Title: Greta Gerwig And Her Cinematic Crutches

But, like, men hated corsets. And men were the ones saying they wanted to get rid of them because, oh, they're bad for you. And women were the ones telling them to get lost, and let them have their thing. Now, if I, an idiot with access to the internet and more intelligent friends can do my research, then surely the director of a 40 million Hollywood film can also.
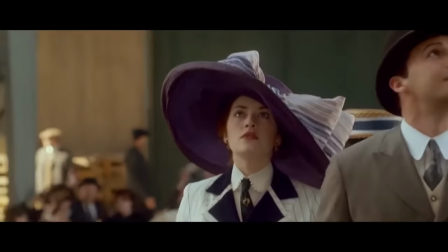Titanic had such an accurate representation of period fashion that Rose's suit here was taken from a French fashion plate only a couple of months before the Titanic set sail.
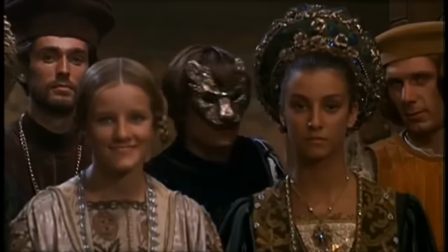Romeo and Juliet 1968 is likewise pretty accurate to the Italian Renaissance setting Franco Zeffirelli went with.
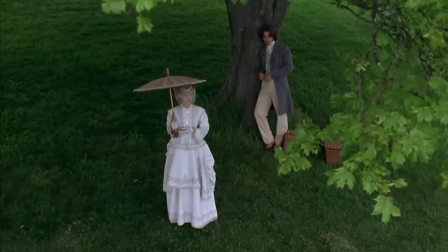And since film is a visual medium, the number one rule is show, don't tell,
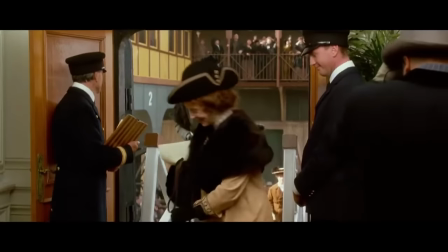and your costumes in a period piece tell us where your priorities were in representing said period.
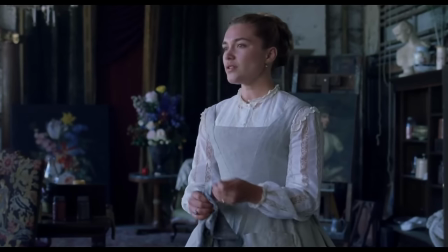In Little Women, it was clearly having two of the female leads speechifying into the abyss,
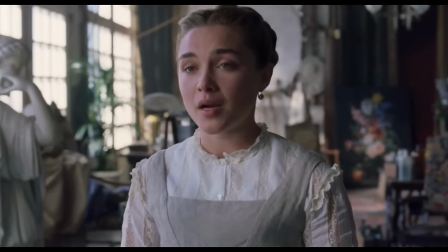admittedly very eloquently because Florence motherf***ing Pew, that's why, in essence telling us about the time period rather than showing.
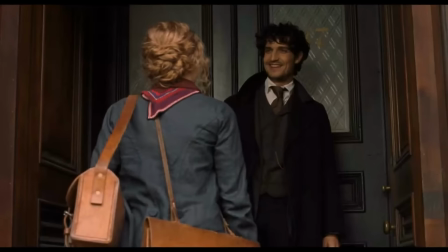This extends to the casting as well, since Professor Bear is now played by Louis Garrel,
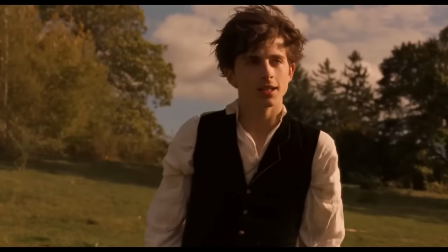an attractive 34-year-old who seems like an odd choice to play the contrast to the typical pretty boy Laurie whose proposal is turned down by Jo,
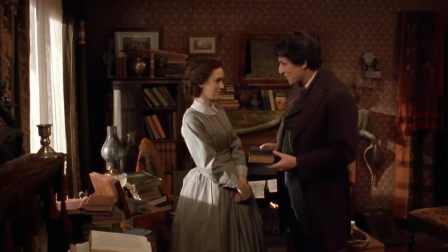and she finds an intellectual and emotional connection in because they're both unconventional in terms of looks,
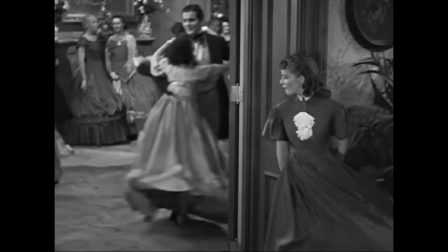since Jo is described as cultish and too tall, and Friedrich is overweight and grizzled.
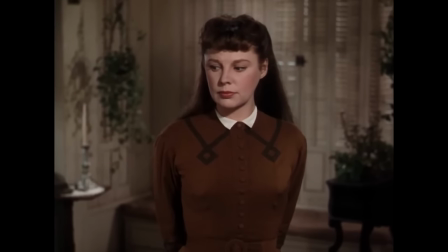Since it's film, we've had pretty actresses playing Jo, but sometimes they're better thought out,
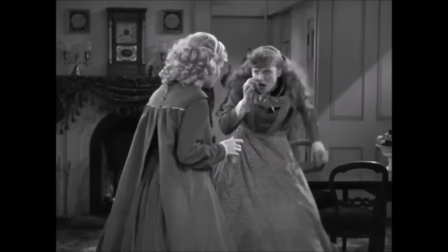since while Katharine Hepburn is a classic screen beauty, she isn't conventionally so, and she made a career out of playing women who were unconventional and more masculine,
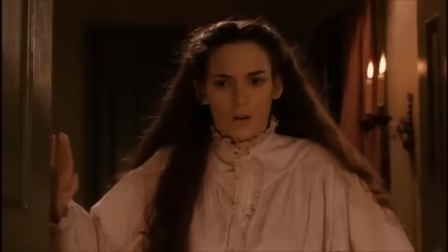in, so her Jo is instantly believable. Likewise, Winona Ryder is a petite cutie, but she too was told she wasn't pretty enough to be a movie star,
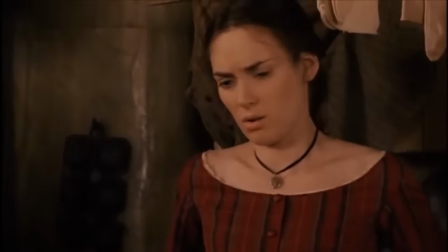and her performance conveys Jo's unconventionality very easily.
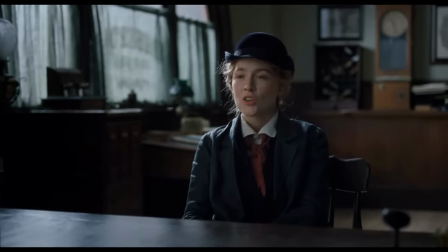It's well thought out with Saoirse Ronan in the 2019 film too, who is dressed in such a way that makes a marked difference, again with a great performance helping bring Jo to life.
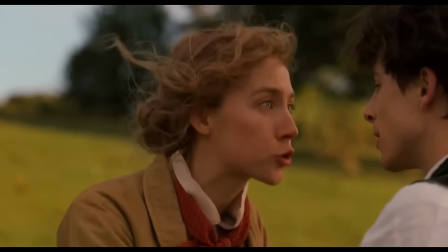I can't, I can't, I've tried it and I failed. Why does everyone expect it then?
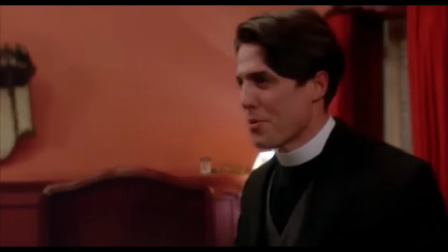Gillian Armstrong was nearly going to cast Hugh Grant as Friedrich in her version, but then realised he was both too young and charismatic.
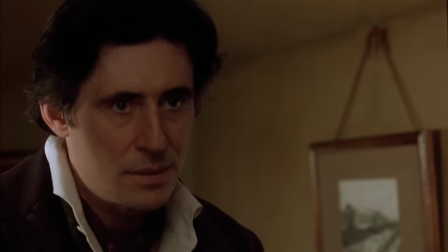And they went with Gabriel Byrne, who is more attractive than the character as described in the book, but you can believe him in the role.
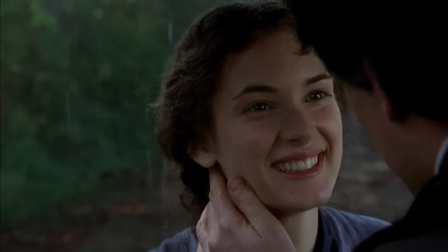You have me. With all of my heart.
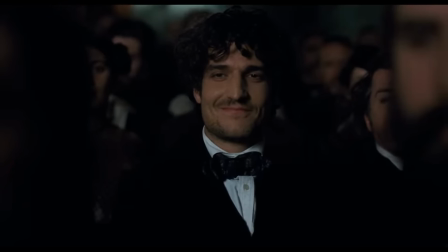Greta Gerwig's response to blatantly making Friedrich more attractive was what we call a gish gallop. I feel like for the history of film, guys have been putting glasses on hot women and saying that they're awkward, so I was like, I can do whatever I want.
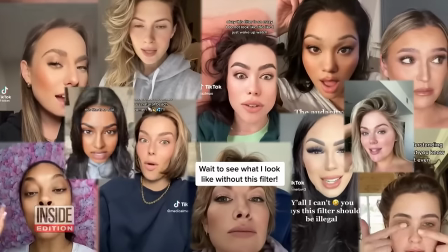So in an era where practically every picture we take can be filtered and photoshopped to the point of ridiculousness,
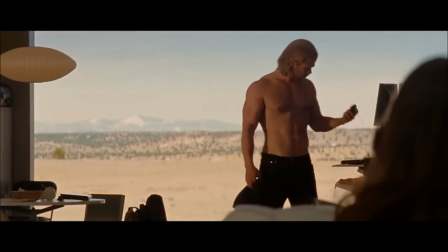the double standards in male sexualisation and impossible body standards are hot talking points, and male mental health is at an all-time low partly thanks to the above,
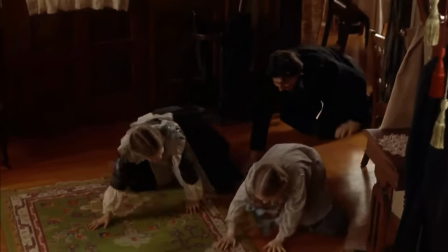this movie took a positive relationship that was about connecting on a deeper level past the superficial stuff and falling for someone because they're supportive and more intellectually minded,
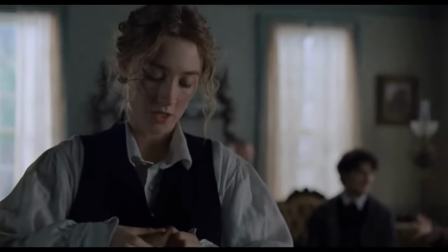and implied that deeper things were meaningless without the physical beauty.
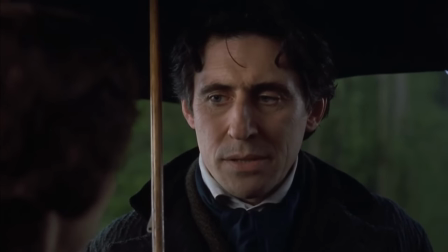Not to mention that Friedrich gets very little characterisation compared to the 1994 film, effectively turning him into a sexy lamp for Joe's story.
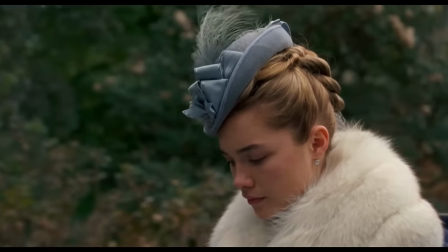And the only defence of that is they did it to us too. But that's far from the only red flag in the Gerwig cinematic universe.
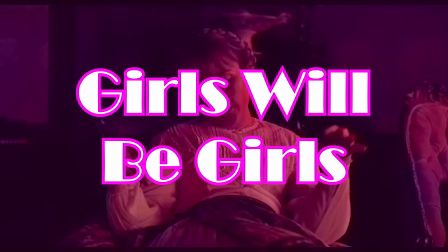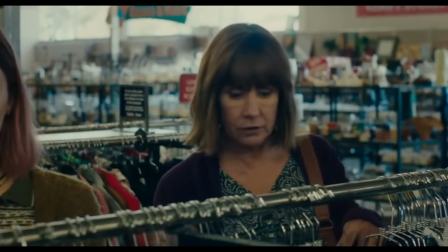I mentioned how the one flaw in Lady Bird was in how the character of Marion, Lady Bird's mother, is presented as merely complicated or tough.
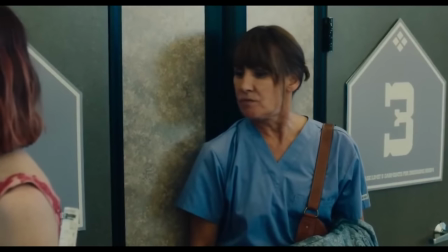When she's an emotional abuser whose main mission in life seems to be to chip away at her teenage daughter's self-esteem,
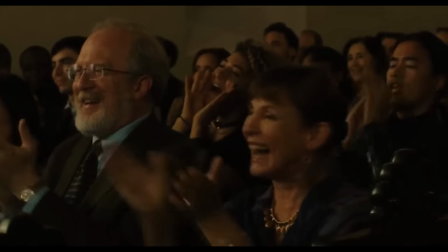or punish her for wounding her pride, and we're supposed to instantly cut her some slack when she says her own mother was an abusive alcoholic.
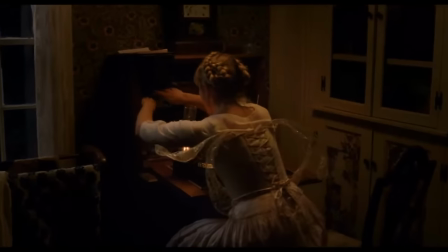This lack of accountability for female characters' awfulness goes up a notch in Little Women.
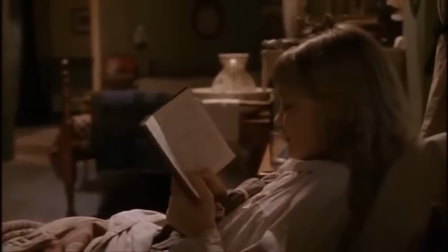There's a memorable moment from the book where Amy is annoyed that she couldn't go to the theatre with Jo, and gets revenge by burning her sister's beloved manuscript. Compare how the 1994 film presents this with the 2019 one.
I'm sorry Joe.